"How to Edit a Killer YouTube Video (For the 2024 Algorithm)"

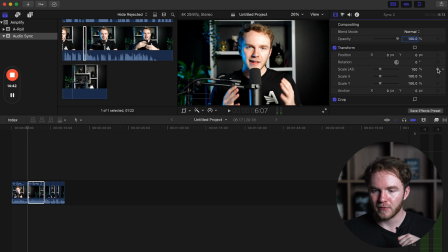249s
I would go into scale. I would add a keyframe at the beginning of the video, which basically means like start here. And then I would go to the end of the clip and I would add another keyframe, which means end here. And then I would raise the last keyframe to probably about 106.
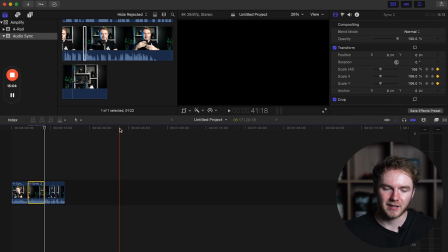264s
So 6% zoom over the span of 10 seconds. So this is how that would look.
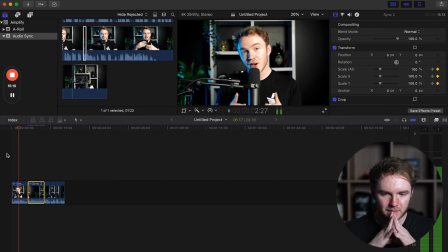268s This is Paul Hilsey, a 21-year-old millionaire who's making $100,000 every single month from faceless YouTube channels. In the next 40 minutes, he's going to show you how to build a cash cow channel from scratch so that you can make passive income from the comfort of your own home, and all without ever showing your face.
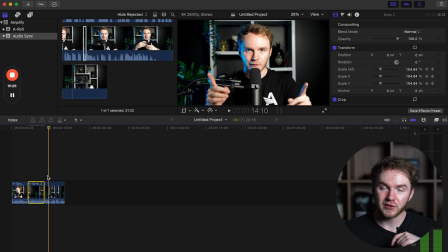283s
Nice, so that looks pretty good. Have like a little zoom there. You could also do this with a Ken Burns effect, which is almost, it's just the same thing pretty much.
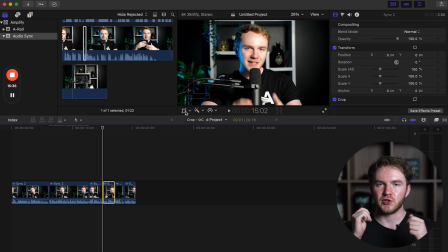292s
So it makes it feel a little bit more like less jarring because it's more of a smooth zoom in. So you could do a Ken Burns effect, This is built into Final Cut. I'm sure they have it in Premiere as well. Then just basically just drag that and then just boom.
He teaches you the most profitable niches, how to get monetized.
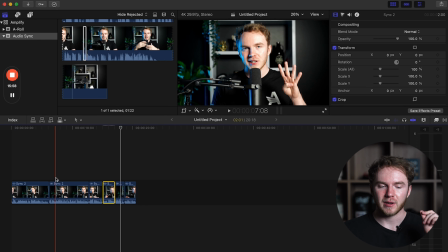308s
Yep, perfect. So you can do that. I wouldn't recommend doing it on every clip. I would recommend spacing it out a little bit. Like you noticed I spaced this one out by one clip and then I added that second zoom and then I didn't do it for the rest of the time. So actually I probably will do it on this last one because we're going to, it's the end of an intro and the end of an intro should always end on a zoom or something like that.
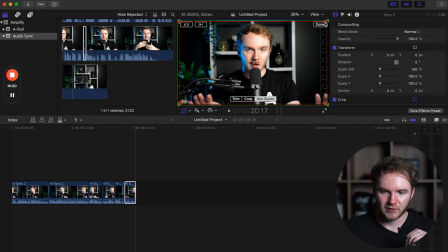327s
Something to like raise the energy before the video starts. And now what we can do is add a punch in. What that means is essentially just zooming in on my face. But there's something that you have to be very careful of here that if you ignore, it can be extremely jarring to the viewer and make them instantly click off.
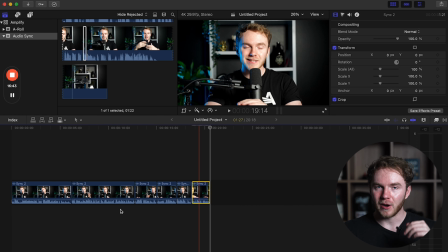342s
And that is called an eye level cut. Now, not a lot of people talk about this, but it's actually so important for audience retention. So this is definitely really important to learn about. Let's go through and do it. All right, this is a perfect one. All right, so we'll go ahead and crop in.
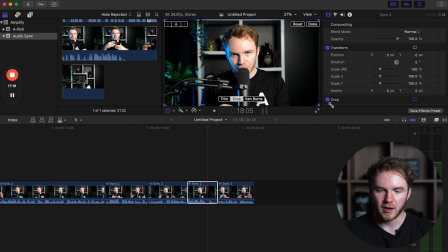354s
And you could do this a multitude of ways. You could either do the crop on Final Cut, just like the manual crop. Another way that you could do it is just scale up without adding a keyframe. So you could just scale up to like 109, but actually I would probably punch in a little bit more.
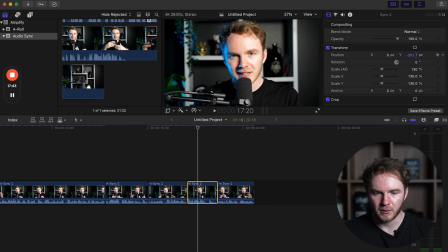367s
I'd punch into like 130 and then just raise it on the y-axis. So now this is what that looks like.
Niches, how to get monetized fast, and YouTube advice that is...
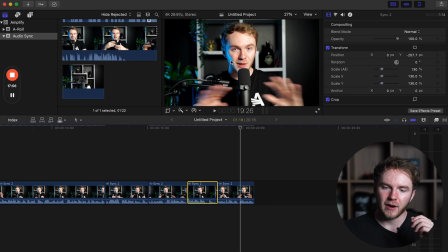375s
Now, one thing I want you to notice here is the actual area of my eyes when it shifts from screen to screen.
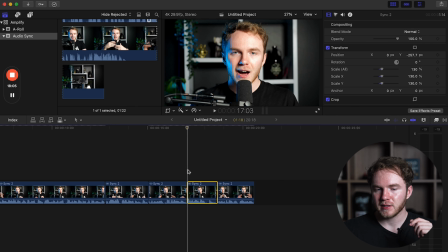383s
So clip, clip, clip, clip. If you notice this, my eyes are in the exact same place.
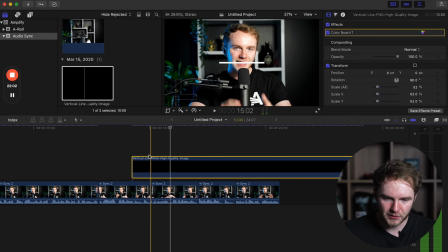389s
All right, so I added this line so you guys can see the actual level of the eyes. So if we go here, or no, right here where it's about to be cut, right here, what I can do is I can raise this to the eye level on the last frame of the last clip, and you can see that when I cut, my eyes are still on this line.
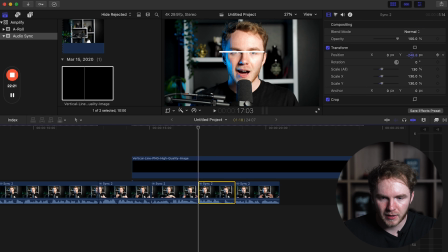407s
So actually I could be a little bit better about this cut and move it slightly up to where my eyes are exactly.
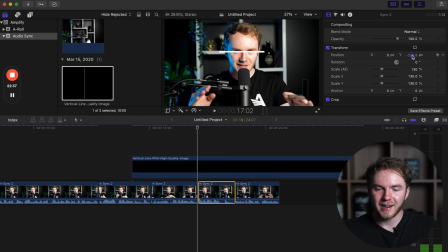412s
Now that is exactly what I'm talking about. That's an eye level cut, and the reason why you want that is because the viewer is looking at your eyes when they're watching a video. And when you cut in, you need to make sure that they don't have to like readjust their eyes on the next clip because you're gonna be doing a lot of cuts.
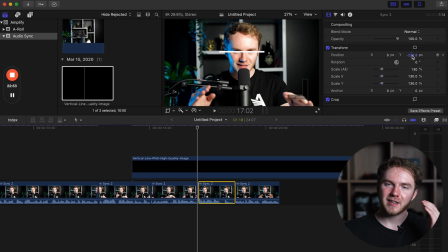428s
So you want the viewer to have a very easy viewing experience, and part of that is making sure that the eyes, the place that they are looking, is not jumping all over the screen. And this actually is super important, way more important than most people think. Eye level cuts are a game changer for retention.
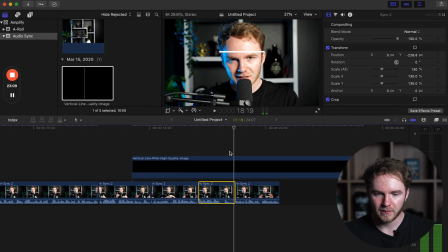442s
So we can even do this on the out cut, so making sure here that we cut to eye level.
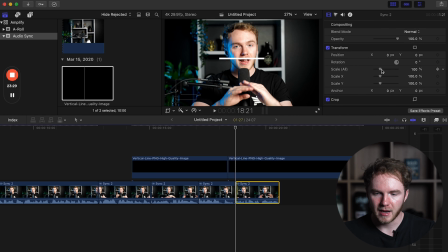449s
And then this next cut needs to come down a lot. So now we can go here. So now we have an eye level cut. Boom, boom, boom, boom, boom, boom, boom. So now if we remove that, this sequence looks way cleaner than it would otherwise.
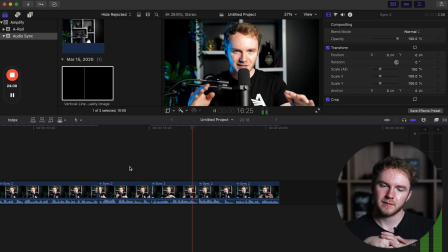463s Ever heard of putting your face on camera? He teaches you the most profitable niches, how to get monetized fast, and YouTube advice that is blatantly wrong.
Now that's a very good example of a really smooth eye level cut. So we just have 3 shots getting tighter, tighter, tighter.
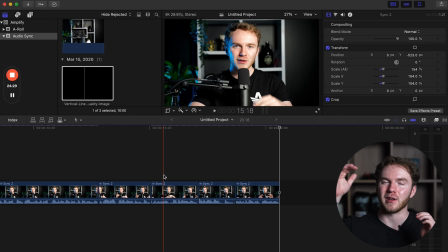476s
At the end of an intro, that's especially good because the tension at the end of an intro should be going up, and that means we should get closer, closer, closer, and then cut, right?
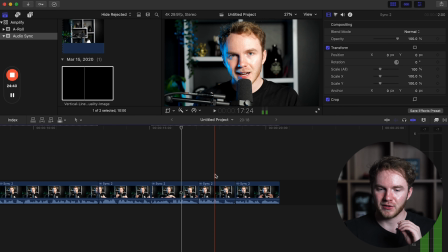485s
And then go into the normal video. So that's exactly what you want. You want to, those eye level cuts, super important.
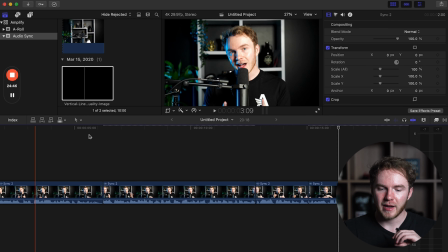491s
And that also applies on a beat angle. So let me go ahead and show you guys what I mean by that. All right, so we found that clip.
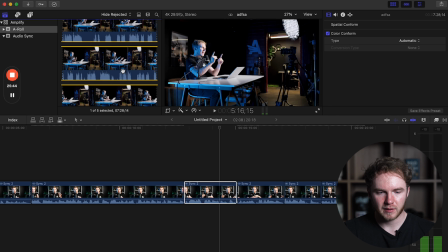496s
We can just go ahead and cut that same clip.
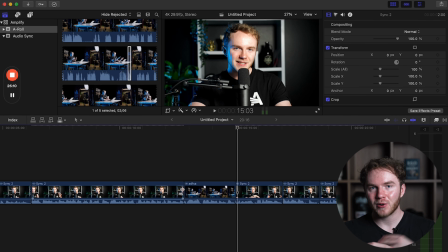499s
So now we have a B cam, which just adds more shot variety to the actual edit. And you can put this throughout your entire edit.
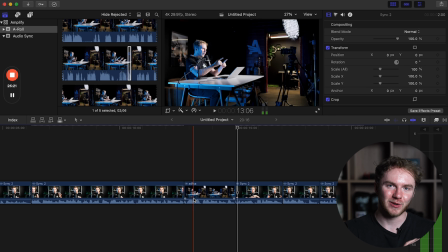504s
Again, I'm just doing an example on an intro, but there's actually so much more that you can do with this. What we want to look at here is we also want to do an eye level cut. On this one, it's a little bit different because my body is in a completely separate place than here, right?
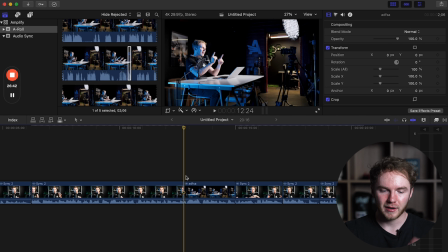518s
Like my body's on the other side of the screen, which could be a little bit jarring. So what we can do here is actually crop in on this next one.
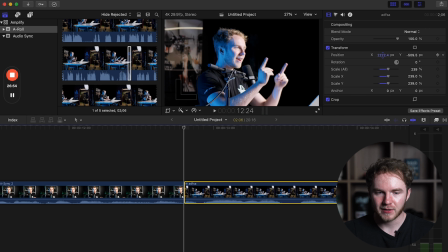525s
We can just crop in a lot. And now we have something more in the center. So let's go ahead and do an eye level cut again.
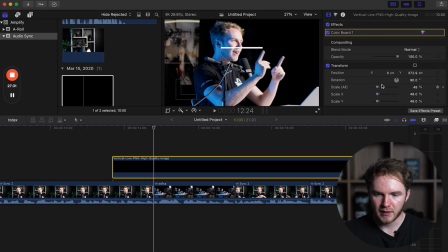532s
All right, so we're gonna take this line. Now we wanna make sure that this is in the same place.
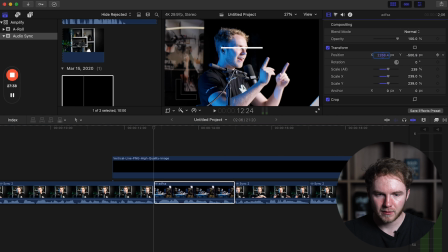537s
So we'll go up here and maybe we wanna move this even a little bit more over here. Again, our eyes are in the exact same place.
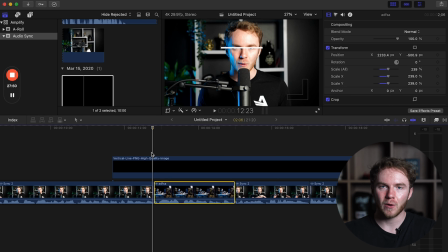544s
This is exactly what we want. And this is just gonna make it feel so much smoother, so much better, so much easier to watch for the viewer. So now we have a fully A-cut video that's a lot more engaging. It has, you know, zoom ins, punches.
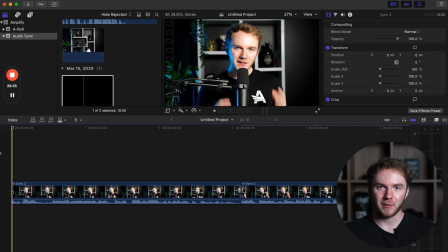558s
It also has B cameras. This is a phenomenal start to a video. Like before even adding any other edits, this is going to make your edits so much more engaging. Another reason why we actually do all of these things like the zooms, punch-ins, and B cams is because we want to mask the cuts.
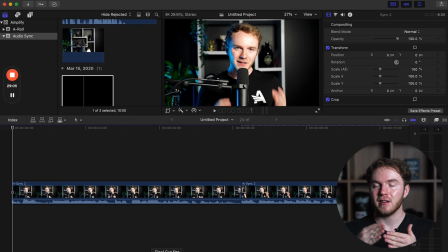575s
So every time we mess up and we have to make a cut, we don't really want people to know that we messed up, right? Imagine if a video was like, hey, I am going. It's like, no, it's not, it doesn't work. If there's just too many cuts, it doesn't work, right?
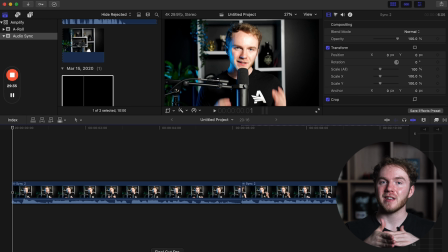588s
The reason why we do this is to basically hide the cuts. So people think that we're just punching in because we want to emphasize a point, emphasize a thing that we said. People think that we just put a B cam because we want it to be more engaging. But the real reason is because we messed up.
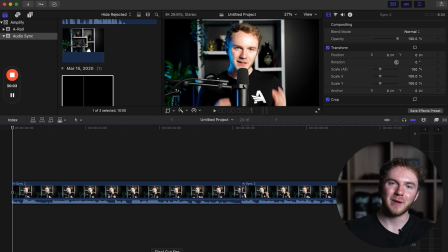603s
That's a way to hide those mess ups. And it's just a really good way to make the video feel way more natural without having a bunch of like cut, cut, cut, cut.
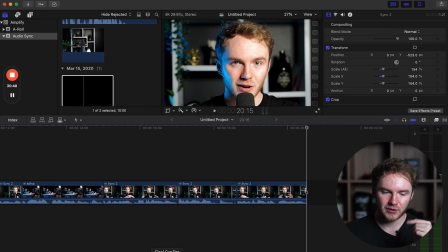610s
Now the next step that we need to do is actually make sure our audio levels are good. So on this video, it actually looks like they're doing pretty good.
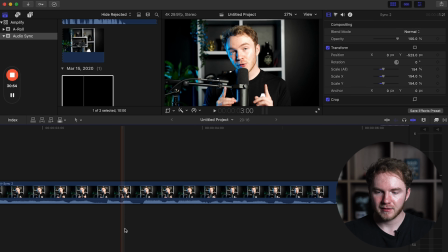616s
You really want to look at this line. So let's go ahead and go in here. We can go ahead and just make this bigger, just to demonstrate it a little bit better. So you can see all the audio waves on here. So you can see if I drag them down, they're all gone. If I drag them up, they're all too high.
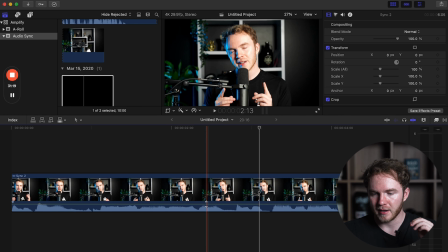631s
How to perfect audio levels is we want the audio to be between -6 and -12 when I'm talking normally. So there can be points where it goes up to 0 and even past 0, but the majority of the video should be between -6 and -12.
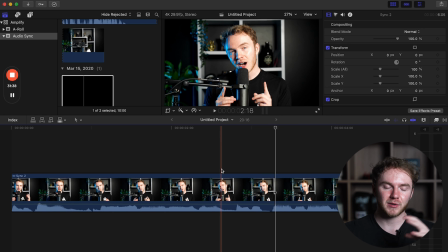647s
Obviously not when I'm like having a quiet section like this, but you want the majority of the video just on average to be between -6 and -12 dB.
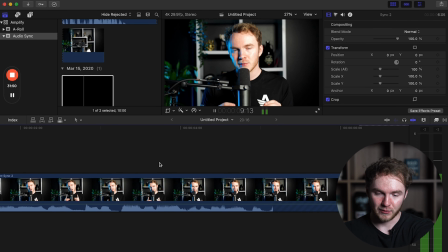654s
Right now it is averaging around -6 to -12. And what I would do is actually just detach the audio just to make it a little bit easier.
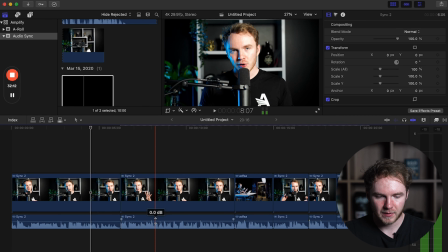661s
So you could just copy this -1, then just highlight all these other ones and then just paste it.
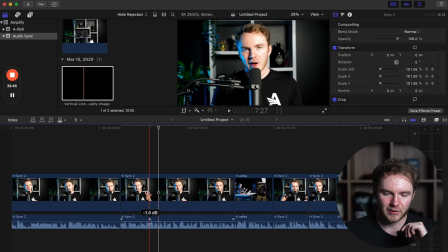668s
All right, so we just copy and pasted. You can see every single one is at -1 now.
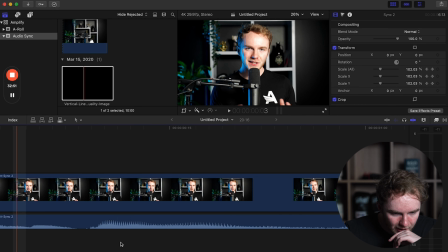672s
And you don't really see much yellow. You might see a little bit, like there's a little bit of yellow, like right here, where it goes over the -6, but that's okay.
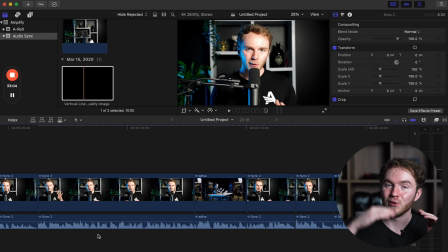681s
A little bit of peaking is fine, as long as it's not like too loud to where it's like absolutely blowing out the microphone.
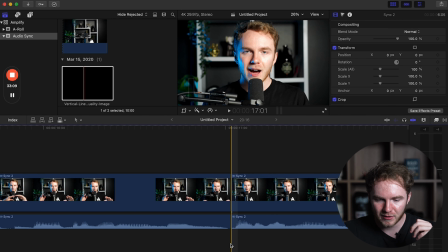686s
So as you can see, we have like a little bit of yellow here too. That's fine. It doesn't matter.
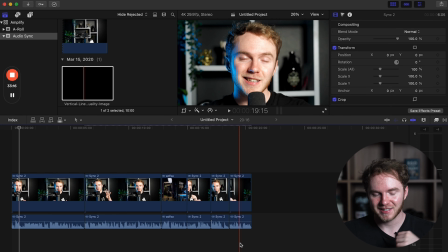691s
As long as the majority of the video is not having yellow lines, and especially not having red lines, then we're all good. All right, so the next step is actually what makes our video really engaging. What we're doing now is just making it as engaging as we can before we add anything else. But now it's time to add the fun stuff and actually make the video come to life by showing what you're talking about. You know that classic saying, show, don't tell? Well, this is where we bring it in, and this is where we start adding B-roll. And when you understand how to add effective B-roll, you can not only increase your credibility, but make the edit so much more engaging so that people want to come back for more. You can develop your own editing style, and then people can recognize that. Like we have our own style on Amplify. This month we're posting a bunch of content, so we're not editing as much. But normally we have tons of animations that are really our own, right? And a lot of B-roll that's really identifiable. Now, that's exactly what you want to create on your channel. So let me show you how to do that.